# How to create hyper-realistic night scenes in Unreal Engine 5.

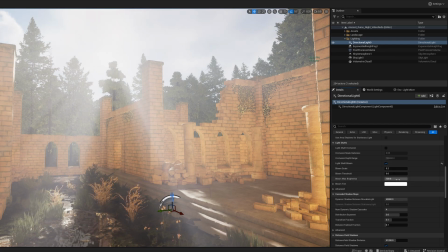But for the night scene, it's going to be perfect. So, for now, the blue max brightness, we're going to bring this all the way down.
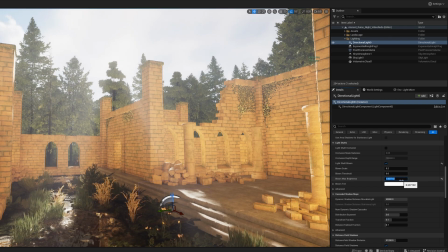And we're actually going to change this to 0.05.
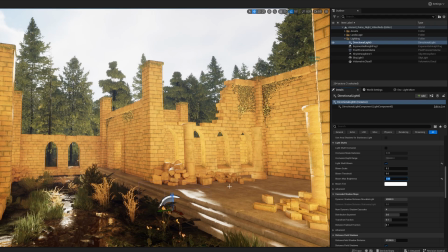Okay, you can't really see it, but it will play an effect a little bit later. Next, we're going to move on to Exponential Height Fog, kind of the same thing that we did before here.
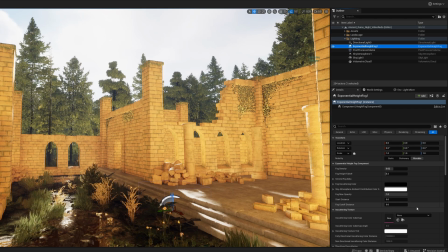We're just going to change the fog density just slightly, though. So we could leave it default, and that's totally fine. But for the scene that I created and what I was looking for, these are the settings that I used.
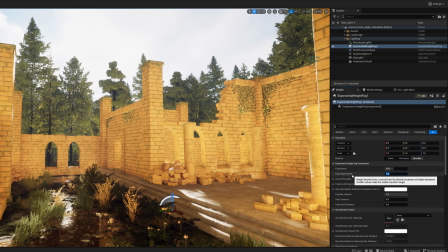So 0.2, same as before. But then the fog height falloff, we're going to make 0.95.
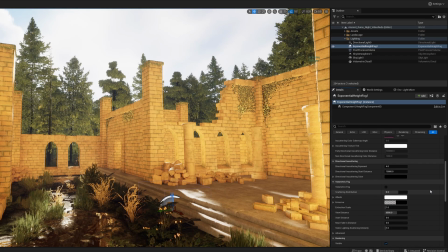you're gonna see that again a little bit more later and then just as before we're gonna check
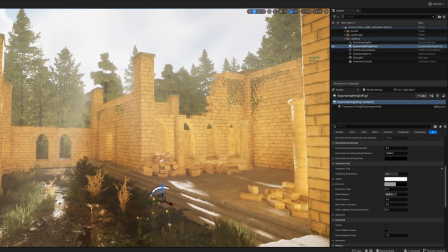volumetric fog like that again I know it looks a bit bright
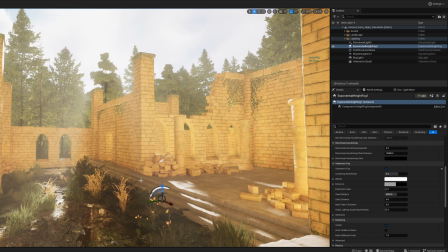but this is all gonna change all right next is post-processing
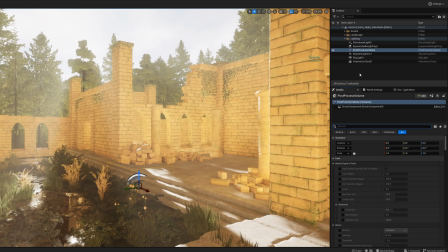and we're gonna be a while here so before we do anything else it's gonna be a little bit hard to see what we want to do if we don't apply the infinite abounds checkbox
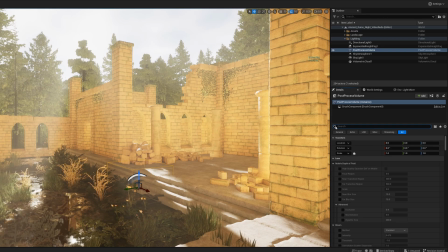first so we're gonna check that on now every change that we make here we'll be able to see right away and the first thing we're gonna do is we're gonna go into exposure and we're gonna check on metering mode and exposure compensation
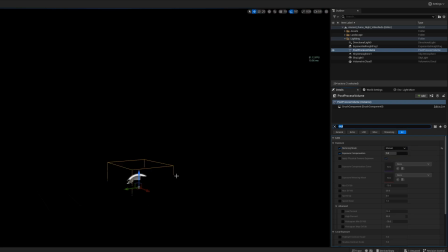and you're gonna change this to manual and again just like before it's a really dark scene I'm
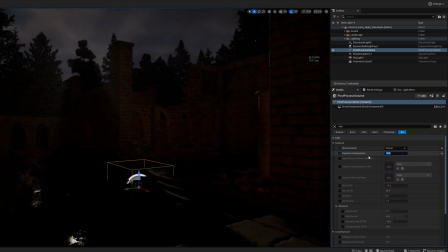gonna bring this guy up to ten bring it up to ten you'll see
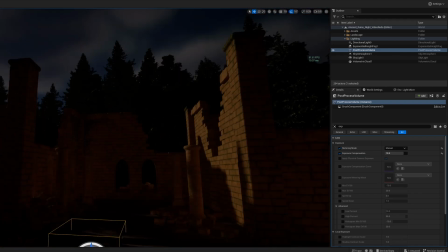our scene looks a lot darker almost as if it's getting ready
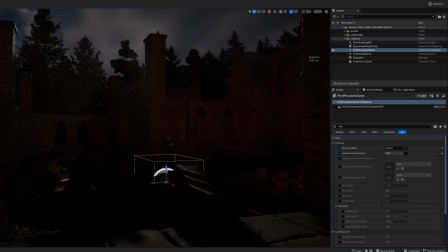for nighttime but the temperature is just it's a little right it doesn't feel exactly like night time
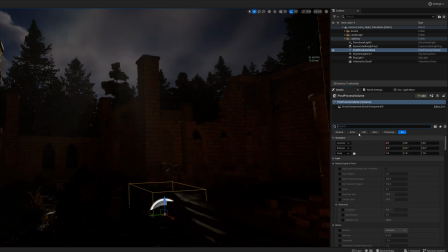like it feels you know it's getting there so what we're gonna do is we're actually gonna now scroll down and you're gonna look for
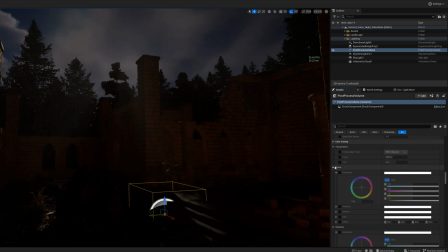and you're going to look for color grading now this is where I talked about a lot of the changes we need to make to create a night scene have to be pretty manual so you're going to type you're going to check temperature type and you're going to check temp and we're going to
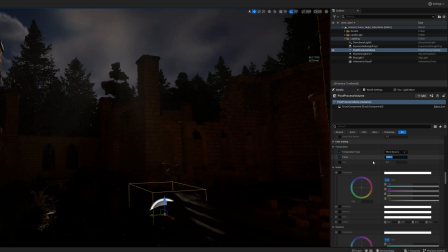change this value to if you if you change it here you'll see what effect it has on the scene right and as you can guess it we're gonna change this to around 3500 to give it that blue hue it kind
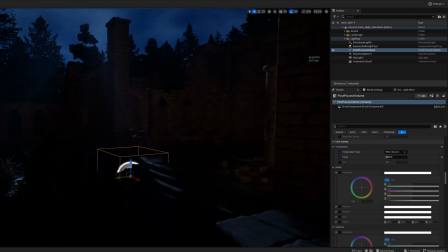of feels a little more like nighttime now right next
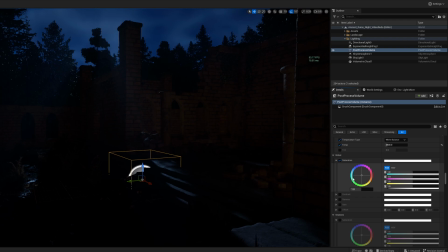we're gonna turn on saturation and this is more just to give our scene a bit more like saturation and more to the blue tones that we're looking for you don't want to go crazy on this you just want to give it like a little bit of a blue hue and and we're gonna change this to 1.3, all
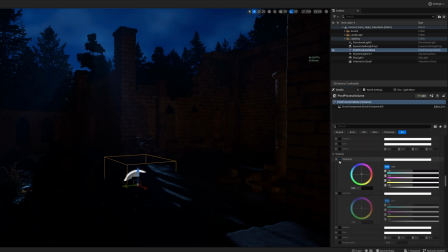right. Next, we're gonna move on to shadows, gonna change the saturation of our shadows a little bit. And this one, we're gonna have a bit of a stronger effect, but kind of bring it up here.
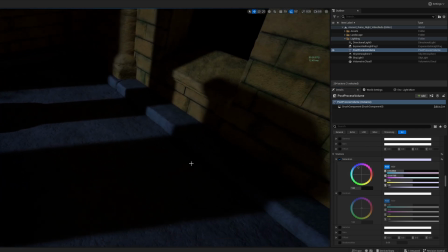And this will give your shadows a bit more of a cool feeling to them.
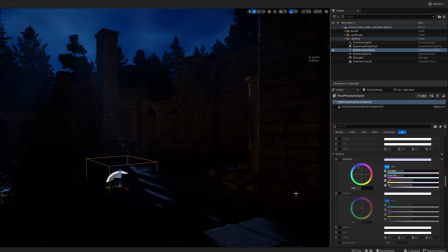Then we're gonna move on to contrast, same kind of thing. Give it a bit of a blue hue.
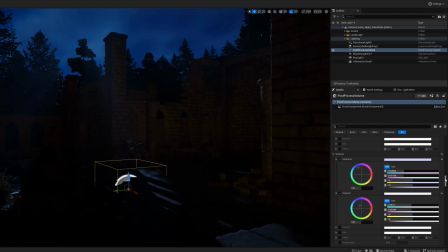yeah i think that kind of works and now we're going to scroll down and you're going to look for your global illumination settings and just like before we're going to turn on lumen scene lighting quality the detail and the final gather and we're going to bring this all up